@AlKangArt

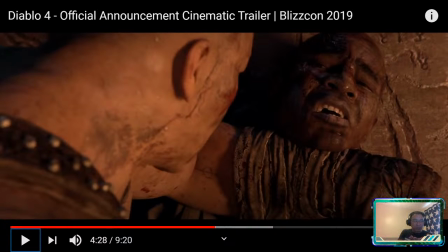(12:20)
So oftentimes when you're being choked out, there's that feeling of claustrophobia and the world closes in on you, right? And so the shot designers want us as the audience to share the experience of the priest. Yes, it really hurts, right? Definitely really hurts.
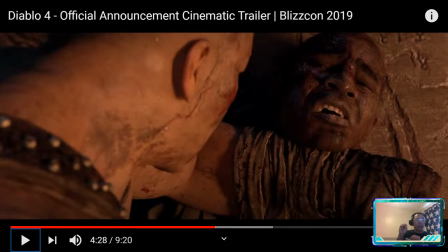(12:38)
So what have they done to help you as an audience empathize with the priest? What have they done shot design wise?
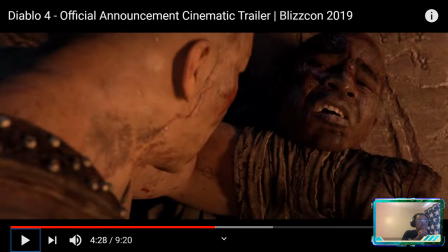Okay, so I'll be real literal about it, but take a look at the shot, right?
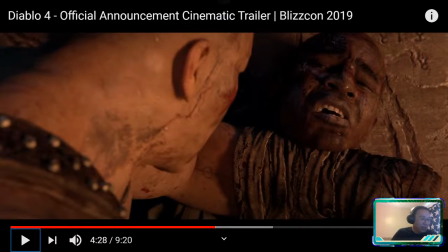(13:06)
Take a look. They have actually cut it into quarters. And they jammed our priest guy right in the upper corner. There's like no room. There's an angle that makes him appear smaller, more vulnerable.
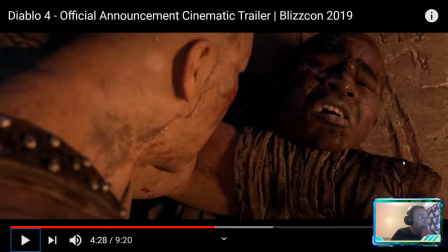(13:22)
Yes, what is that angle? Describe that angle. His attacker looks bigger for a reason. Look at this. If we cut the screen in half, more than half is given to the attacker.
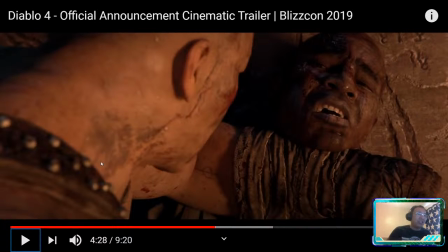(13:38)
More than half. So he occupies so much screen real estate that we feel claustrophobic. Bingo. Perfect. That's what we want the audience to feel. Claustrophobic. Yes, the big guy is looking down on him as well, right?
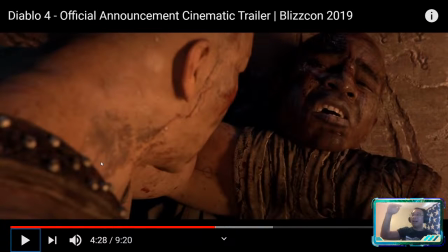(13:54)
So there's a sense of power. Even though we have an eye line above, the priest's eye line is above the big guy's eye line. It's a slight down shot. It's just that the big guy has lifted the actor up, right?
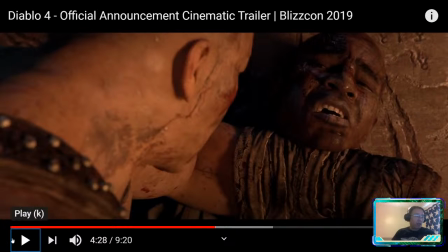(14:08)
But we're still sort of in an intimidating pose. We can see that from the angle of his eye line this way. So that gives us the sensation that he's looking down on the priest, right?
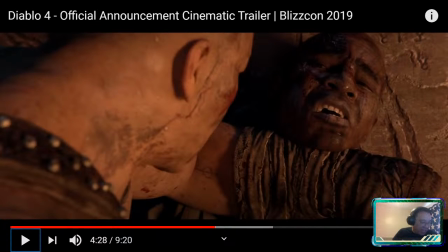(14:23)
We also split the screen in half again and fill the lower half of the screen with his forearm, because that forearm, when it's pressed up against you, feels like the only thing in your world, right? So let's fill the screen with it, right?
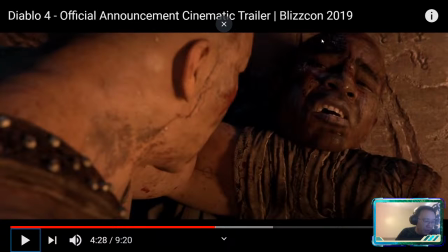(14:38)
And this little space up here will let the priest, his head occupy, right? So, yeah, it's meant to trigger claustrophobia, right? This is effective shot design. So the placement of the actor, the placement of the framing,
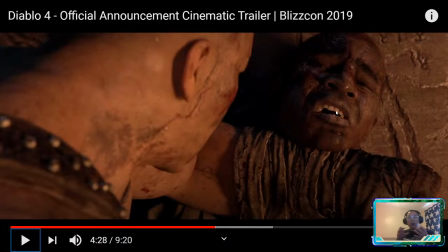(14:57)
and the actor inside the frame, all are designed to achieve what? A particular feeling in your audience, right? And this is a very successful shot, right? In addition, we have the lighting where we've got sort of the character partially in shadow.
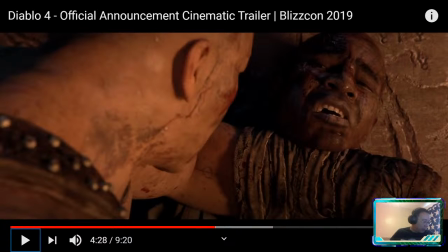(15:17)
Okay, so let's continue on.
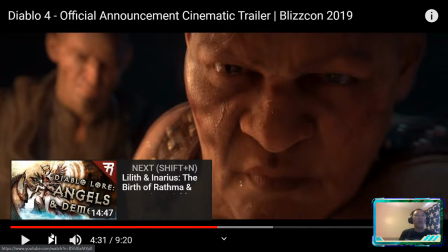(15:24)
There's been a lot of different ways of portraying altered states of consciousness. A lot of fun ways of doing it. This is one. This is called a double exposure, right? So you see the image sort of split and kind of waver, right?
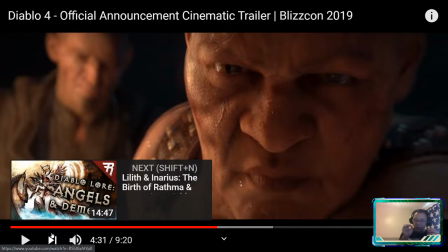(15:38)
Now this is the purest shot design to create a feeling, right? What I mean by that is that you can't really visually capture disorientation or the feeling of it.
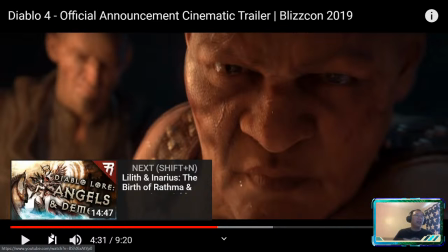(15:51)
So you have to do these visual tricks that feel sort of similar, right? So one of the best camera shots that captured just sort of a feeling of lightheadedness for me was in the movie Lock, Stock, and Two Smoking Barrels, where the main character loses a very important poker match.
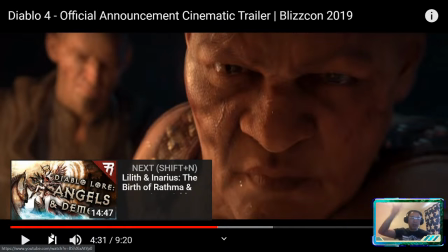(16:10)
And the way they constrain the camera and the way they use double exposure and the way they use cross dissolves really all coupled together created that feeling of, oh my God, I feel like I'm going to be sick.
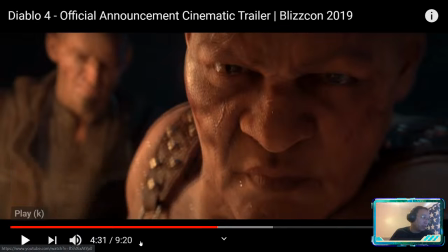(16:22)
So it was really good. All right. So we've got that sort of disorientation.